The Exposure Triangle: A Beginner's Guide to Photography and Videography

That is what causes the blurry backgrounds that people are striving to get either in photo or video. If you're shooting at something like f22 then that is a very small aperture. The hole is very small. There's not a lot of light getting in and you won't see blurry background. Everything will kind of be in focus. Learning these three elements of lighting can really help elevate your video.
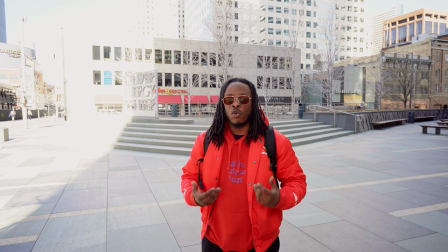As you can see from this very shot I am more perfectly exposed than my background and that's okay. The main thing that you want to light whenever you're filming is your main subject. While I could use something like an ND filter,
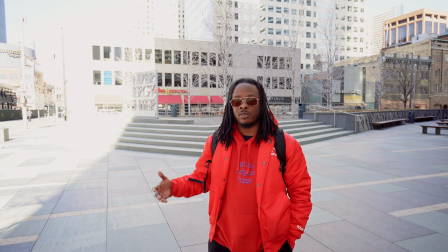a neural density filter which is like sunglasses for your camera that would help soften some of this or I could add light or move to a different spot, I chose to not use an ND filter, leave my iso at 100 leave my shutter speed at 1 over 60 and adjust my aperture because i don't really care about blurry backgrounds i
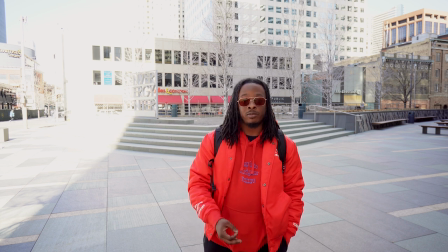care about being exposed properly learning discernment and when to adjust which setting can definitely help elevate your videos beyond leaving it in auto mode if i left this in auto mode and i've done it before it would try to expose for the background because there's more of
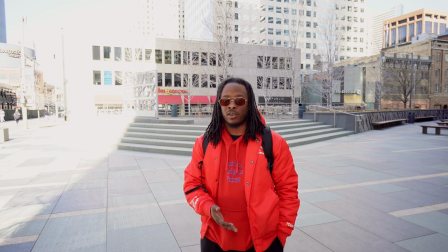the background than just me and then i would be super dark the background would be nice but I would be super dark and that video would
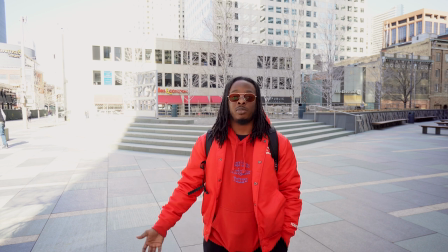not be as pleasing to watch. Learning when to adjust which setting is crucial if you want to get better at the way that your videos look.
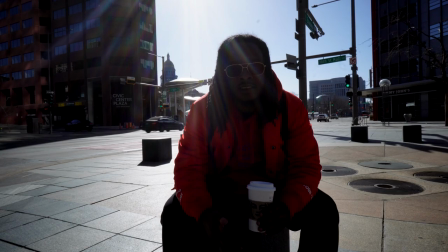This is an example of a shot that is completely too backlit.
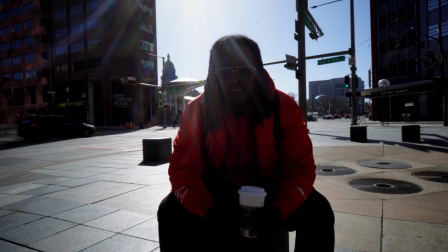The sun is literally directly behind me and I have stopped my aperture all the way down. My ISO is at 100 and this shot is just not a desirable shot. unless you're trying to throw your subject into shadow. So this is an example of that. The bonus setting that I wanted to talk about today is composition. After you understand lighting in the exposure triangle and you can nail exposure or get it pretty close, the next thing you wanna pay attention to is definitely your composition.
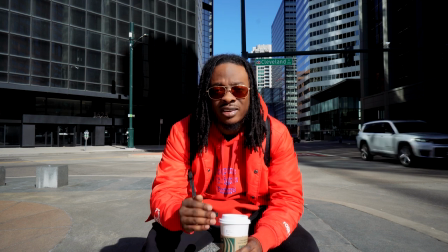You'll notice for that most of the shots in this video, I am framed directly in the center. I did that on purpose because when I'm talking,
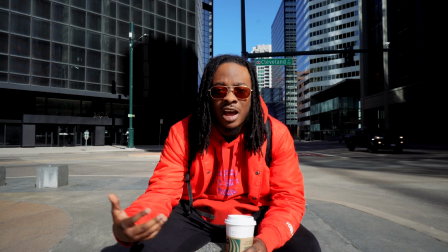I want your eye to focus on lead and most of the time people's eyes are drawn to the middle of the frame unless there's something else distracting it. The other thing that I purposefully did today was wear red, a standout color. It's also my favorite color but it's a standout color which also helps draw your eye to me so even
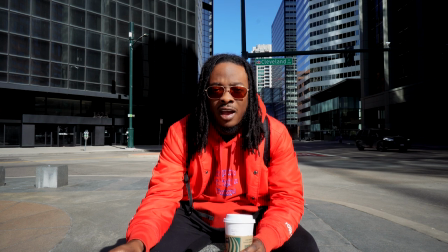if I was off-center in the frame I could help draw your eye to me with what I'm wearing. There must be something going on in this city.
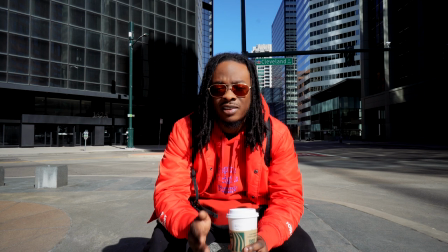The final reason why I decided to center frame myself for this video and for most of my videos is I like to show off the environment of where I am without the use of b-roll when necessary and to give you guys just a little bit of glimpse of what's going on around
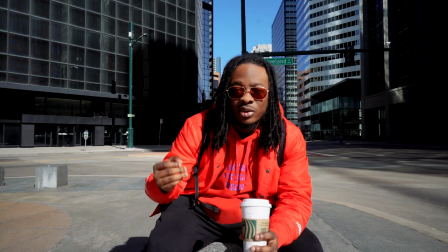me so I shoot wide and then you can see that I'm sitting in the middle of downtown Denver like I mentioned at the beginning of this video these are all principles and techniques that can be used no matter if you're going with a phone a point and shoot or a mirrorless camera or DSLR camera. So I hope that you enjoyed this video. If you like these tips, if this brought you value, I would appreciate a thumbs up. Leave a comment down below if you have any questions. I would love to be able to help answer them and be a resource to whoever needs it. If you really enjoyed this video and you like what I have to say, you like what I do, go ahead and hit that subscribe button as well. And I'm about to go film some other stuff and take some pictures. So I'll see you guys in the next one. Peace.